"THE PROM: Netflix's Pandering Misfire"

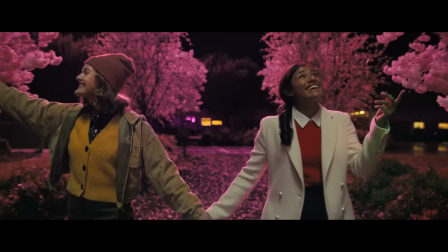4:06 If you're into this sort of thing, just watch and listen to the songs on their own, because they're really the only thing of value here.
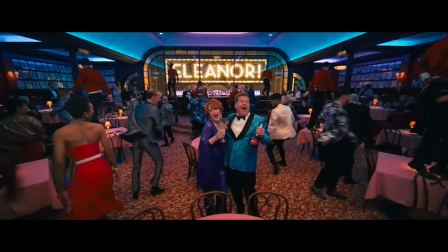4:13 But the issue is that they just don't fit together in the broader narrative.
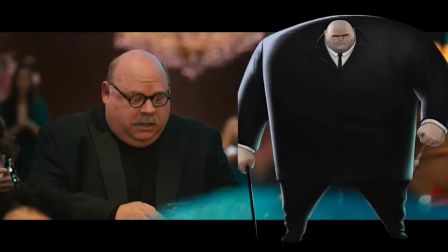4:18 Returning to said narrative, Bertram from Jesse comes to inform the gang that Eleanor is getting blasted by terrible reviews, and this,
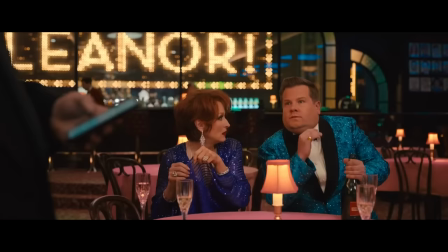4:26 combined with poor advance sales, means Eleanor is closing after opening night, with most of the criticism directed at Dee Dee and Barry specifically.
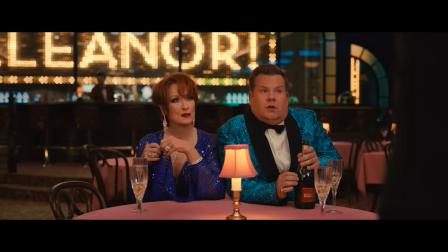4:34 Watching Dee Dee Allen's Eleanor Roosevelt croaking out a heavy-handed message of activism
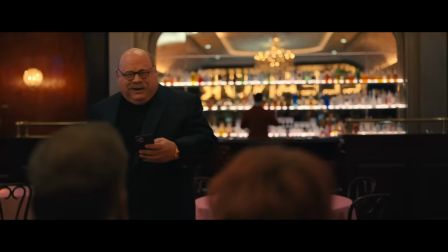4:40 is like paying an aging drag queen to shove a syrup-soaked American flag down my throat.
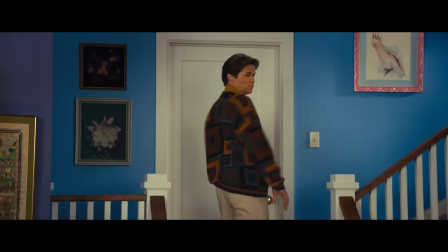4:47 Depressed and dejected, the two accept drinks from former actor, now bartender, Trent Oliver.
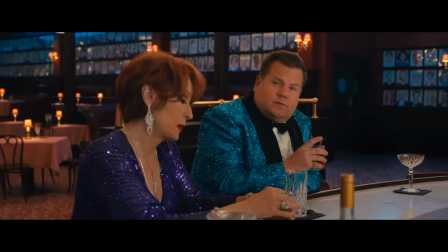4:53 Stuck-up actor Angie Dickinson joins in the sorrow, having just quit the ensemble of Chicago when she was passed up for the role of its protagonist.
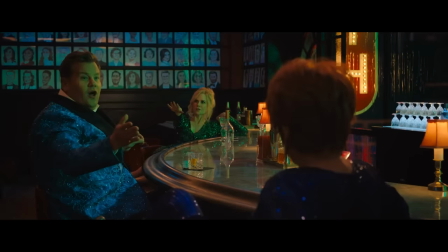5:01 The group, looking for a way to revitalize their careers and reputations, decide to become activists.
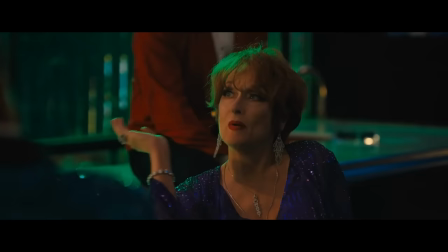5:07 We can still love ourselves yet appear to be decent human beings.
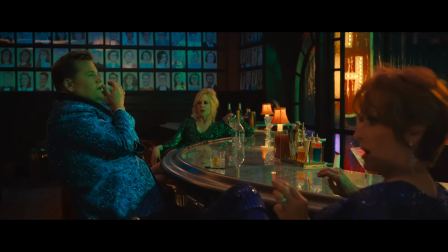5:12 Everybody think of some causes. Go. Poverty? Too big. World hunger.
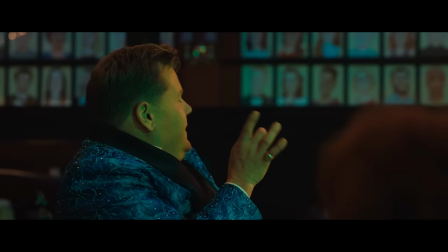5:18 Well, that is also a major thing. No, we need something we can handle. Recycling.
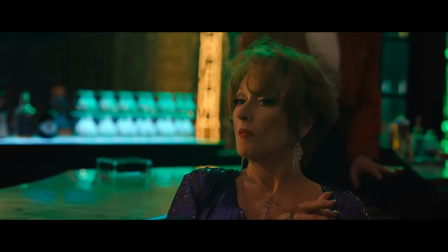5:23 Let's see what's trending. Like, why are there so many award shows? Parking.
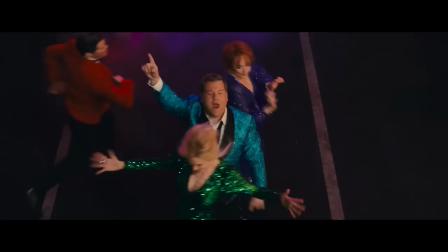5:28 Angie sees Emma trending on Twitter, and the group decides to drive to Indiana. They sing another number about their plans to do so.
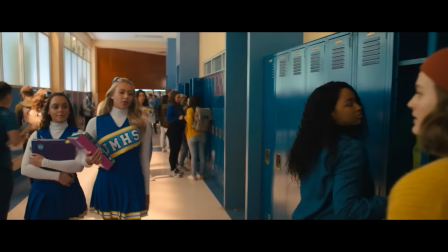5:35 Finally, we get to spend more than 1 minute with Emma. We almost get four.
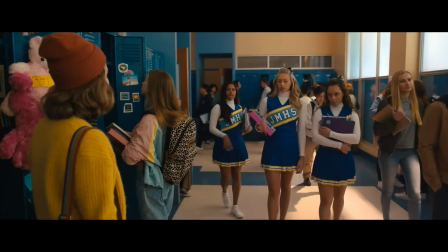5:41 She's mocked and scolded by cheerleaders Kaylee and Shelby for getting the prom canceled. And then we're clued into who Emma's actual lover is, Alyssa, Miss Green's daughter.
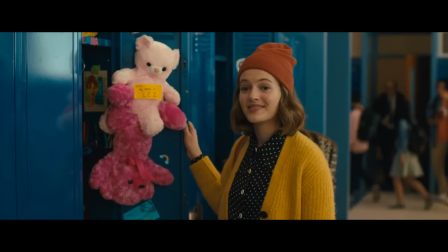5:51 Emma walks the halls at school singing about her situation.
Note to self, don't be gay in Indiana.
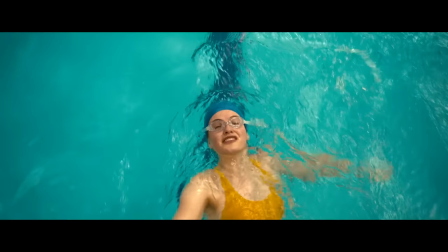5:59 A weird issue with this song is that nothing she's doing tells us anything about her.
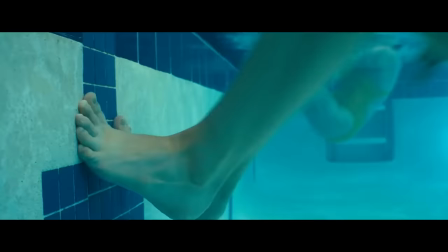6:04 She spends a portion of it swimming. Swimming's not a part of her character at all.
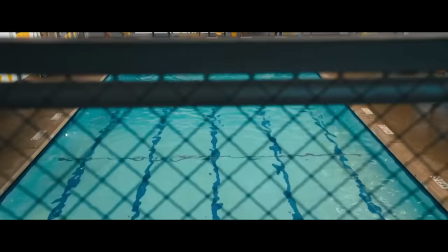6:09 It's like the cast and crew saw there was a pool at the school they were filming at, and were like, ooh, let's use that.
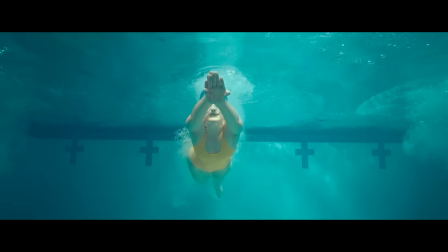6:14 She's clearly not singing during the portions where she's fully submerged underwater.
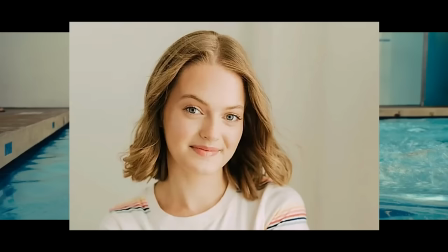6:19 I'd like to point that out.
Not everyone is that repressed.
Jo Ellen Pellman should have committed.
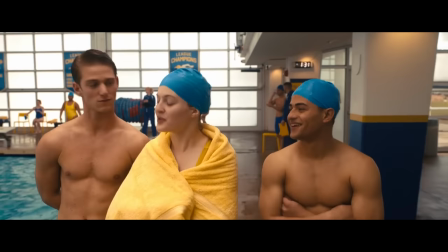6:24 I didn't know we had more than one lesbo in town. Well, you don't know her. She's new here. Like, an exchange student?
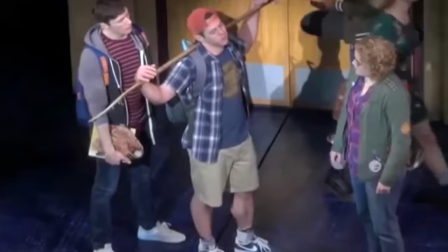6:31 Maybe. Well, then why don't you, like, exchange her for a guy? Why don't you, like, exchange her for a guy?
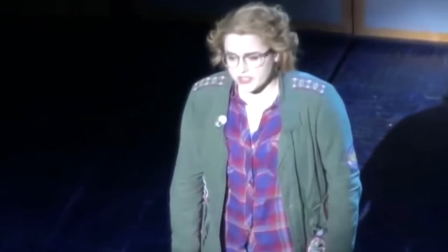6:39 Note to self, people suck in Indiana.
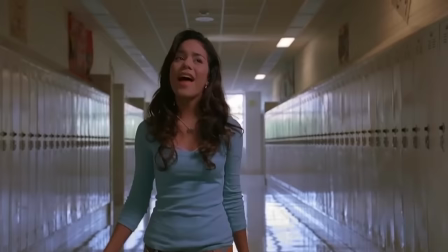6:45 Her personal introductory number just has her doing generic things and walking around,
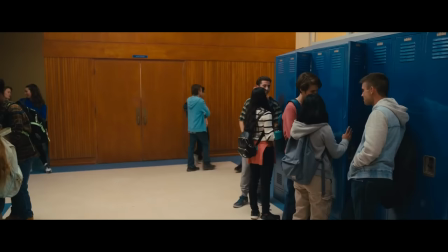6:49 because outside of being kind and lesbian, Emma has very little personality.
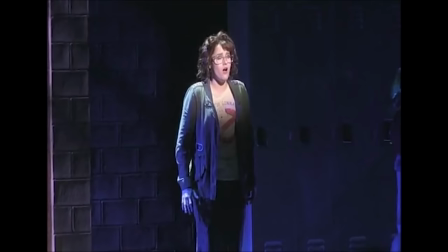6:56 The reason that she doesn't have character-specific actions is because she is just lesbian slash girl.
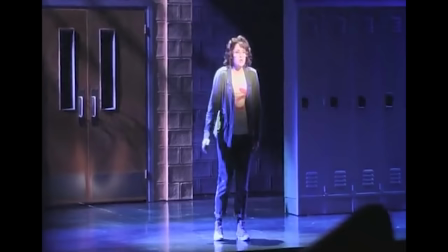7:02 She was a more fleshed-out character on stage.
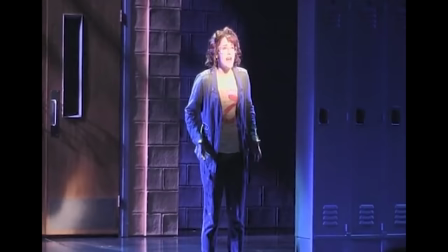7:05 Little nervous mannerisms and shyness made her feel believable and real, and none of that really translated to the movie.
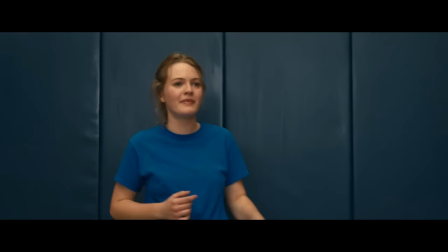7:13 There's also a part of the song where they're playing dodgeball, and all the bullies are throwing the balls in slow motion,
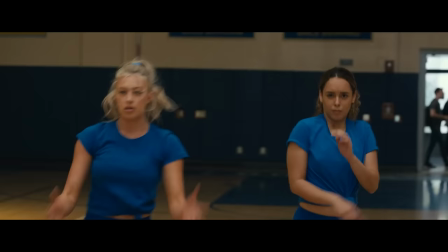7:20 and she's getting hit, but then she gets this burst of confidence, and she starts throwing the balls fervently.
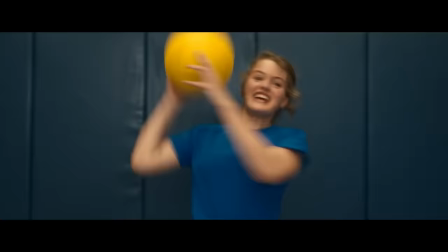7:26 It's so goofy, bro. I cannot take it seriously.
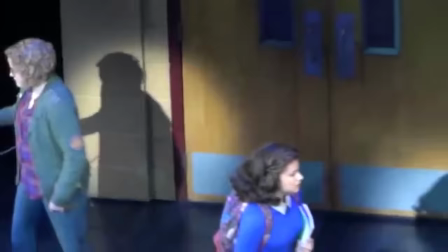7:30 The song's about a minute longer in the play, where she meets up with Alyssa and has a run-in with Miss Green,
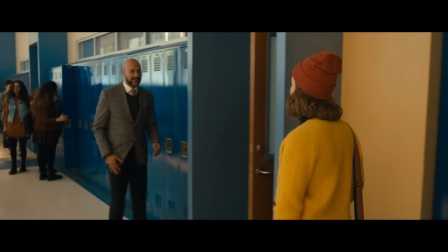7:36 but the movie has to rush to the next James Corden scene, so they cut that part out.
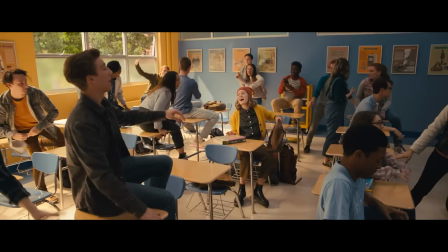7:40 She glumly sits in class, where two dozen 26-year-olds throw paper at each other.
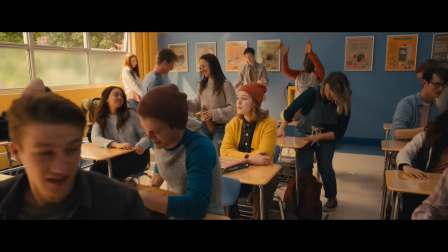7:45 Something that no version of this story bothers explaining is how the whole school knows
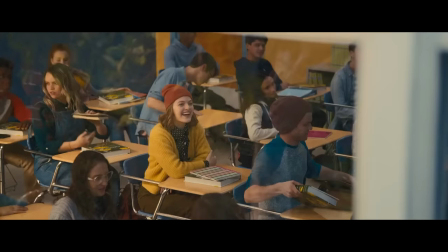7:50 that Emma is going with the girl to the prom if they don't know who the other girl is.
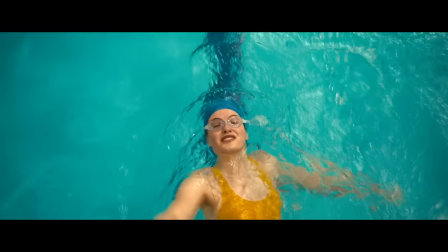7:55 Did Emma just go around telling people, "I asked a girl to the prom"? Because that really doesn't seem within her character, because she's posed as shy and very aware of Indiana's homophobic nature.
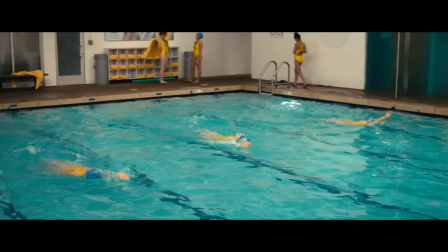8:07 This is never answered, but it seems like the entire story is built on a leap in logic.
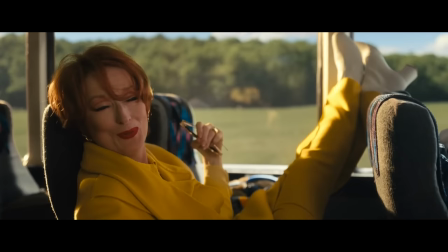8:12 We then get to spend twice as much time with the actors on the bus.